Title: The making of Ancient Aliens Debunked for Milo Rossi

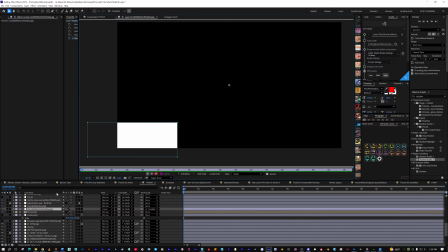[16:19]
So if I open up the reflection, why is it looking like this?
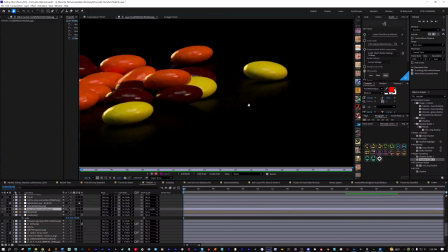[16:26]
Probably because it's the alpha channel. Reflection, no alpha channel.
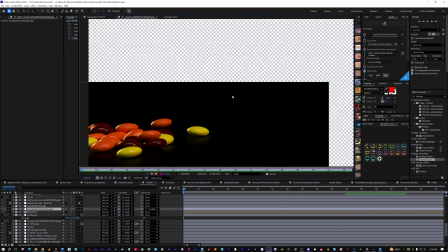[16:32]
Alpha channel is just transparency of an image. Doesn't matter.
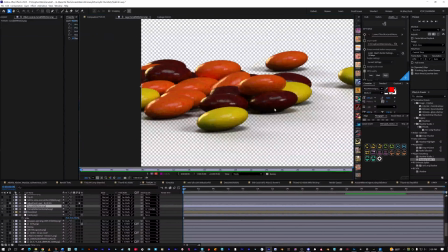[16:38]
And here is the actual M&Ms. So a PNG, you can save an alpha channel with it. There's different ways to do this, but it was easier to save the reflection image and the candy image and then use both of those together.
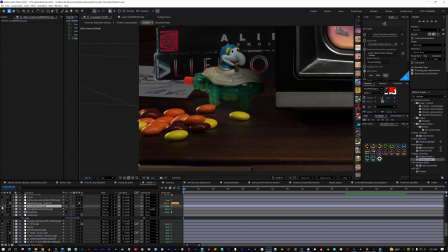[16:57]
So there's the candy reflection,
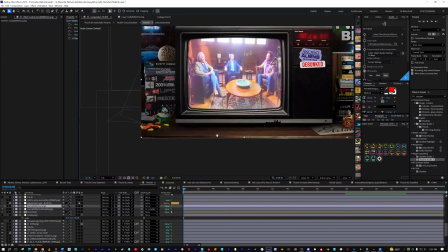[17:03]
just incorporates it a little bit, and it looks, you tell me, is that effort worth it?
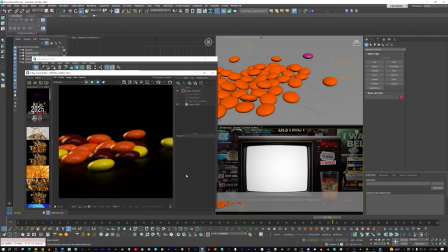[17:10]
To go and do another program, do a simple model, do a rigid body simulation, do a material, do a couple renders, and get it in here so it looks like real candy?
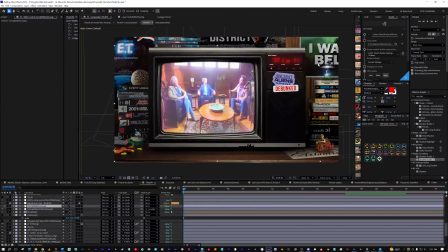[17:23]
I don't know. For me, it was worth it. It's kind of the same thing with everything else.
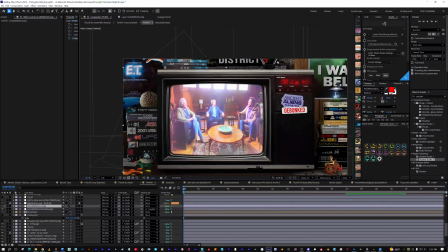[17:30]
I just wanted to have some of my favorite uh, alien stuff.
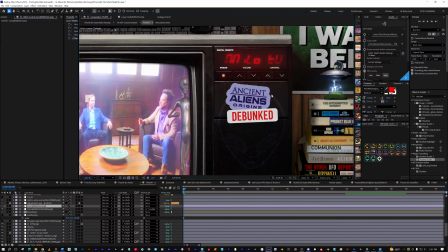[17:35]
I'm a big alien fan. I don't know about other people, but uh,
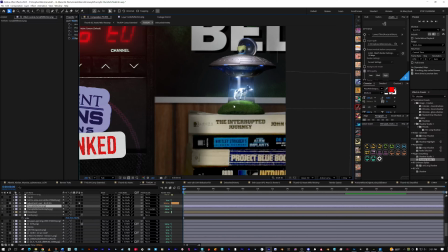[17:42]
you know, it's always fun to hear what Milo's opinions are on things. Um, let's see.
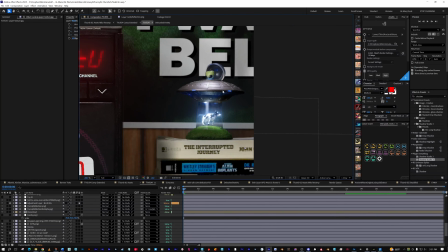[17:48]
So this UFO. Let's go find this UFO. This one I didn't outline, so I am freestyling, and you can tell when I freestyle because it gets a little bit crazy.
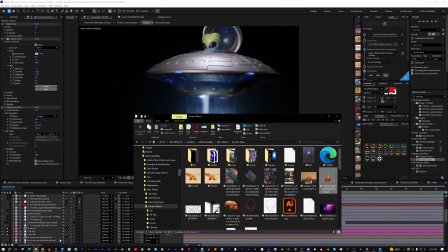[18:07]
Okay, so this is all sourced from that one random Google item that was like, it was a store shop front for a mini cow abduction kit from like
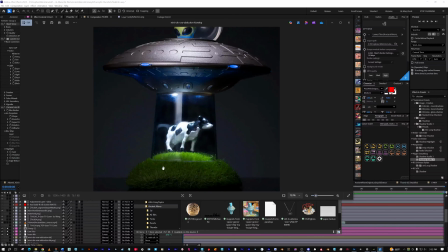[18:22]
whatever store it is, VAT13, I think. But you can see there's no alpha channel.
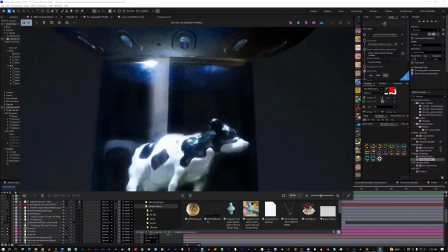[18:26]
So all this has to be painted out. And then one thing that gets hard is that you have a glass, and anytime a glass is there, it's got to be transparent.
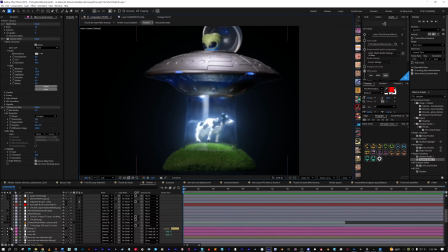[18:34]
And I wanted it to show through to the poster behind it.
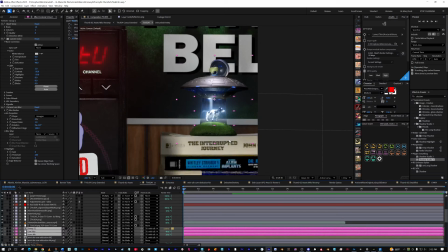[18:38]
Now it doesn't refract very much, but since it's at eye level, this is about what the refraction would be like.
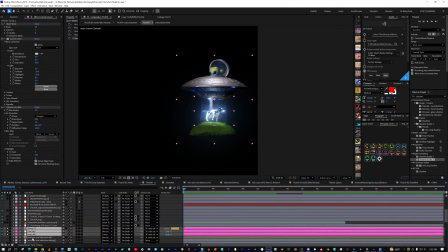[18:43]
So it's not, it's not a problem, not really a problem to me. But you can see this is made up of 3 different layers. And I think this one I actually made a Photoshop file for, but that's not what I composited it with.
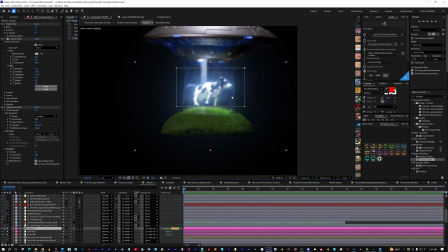[18:57]
It's got to all go through the one program. Um, let's just take this little puppy apart. So in order to make the glass look like glass,
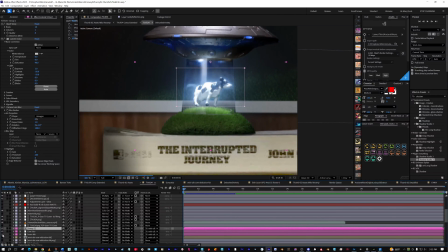[19:09]
I just cut out the glass part and screened it on top. I don't know. I wanted it to look a little bit glowy and magical, but it's a lot of the same stuff over and over.
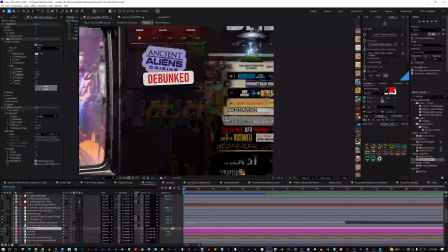[19:23]
This one's not very exciting, not very good explanation. I apologize.
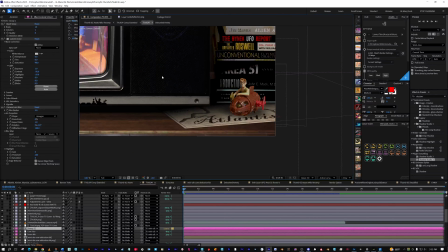[19:27]
Uh I did like the idea of when the beer glass was there that Milo was using the map to Atlantis as a beer coaster and this toy or whatever.
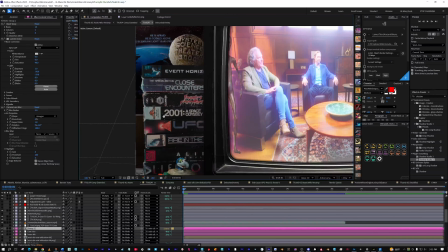[19:37]
But these are all great books. Let's see, I think these are all great movies. I don't know about UFO Diaries, but the rest of them are good.
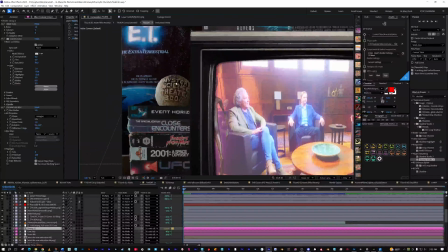[19:45]
Someone spotted Alien Romulus, which apparently did have a VHS release, which is weird.
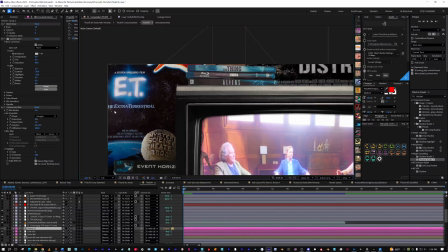[19:50]
But Yeah, I put he extraterrestrial because I think Milo's an alien.
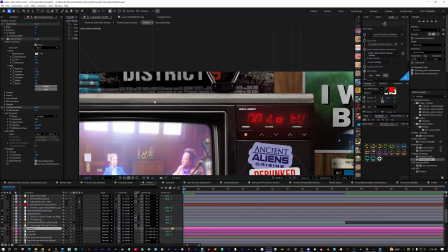[19:56]
And I got my X Files poster, District 9. That's one of my like number one favorite movies.
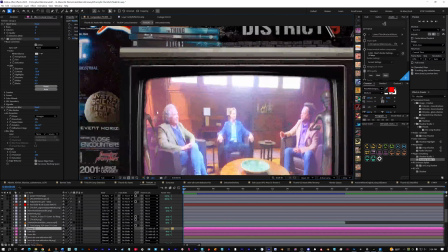[20:03]
E.T. is just like a good whatever.
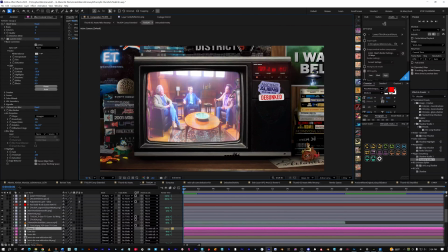[20:07]
Oh, so one thing that I was trying to do at the end there was like get some balance going on, and that's why the alien changed, and I added this character over here because it was just the poster and it started looking too plain.
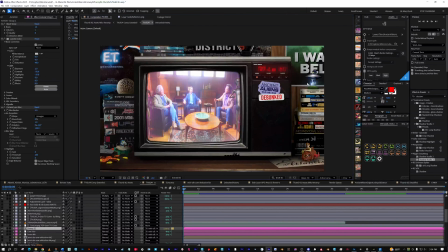[20:22]
So get some balance of the blue on the left and the right. Who knows if that's actually successful?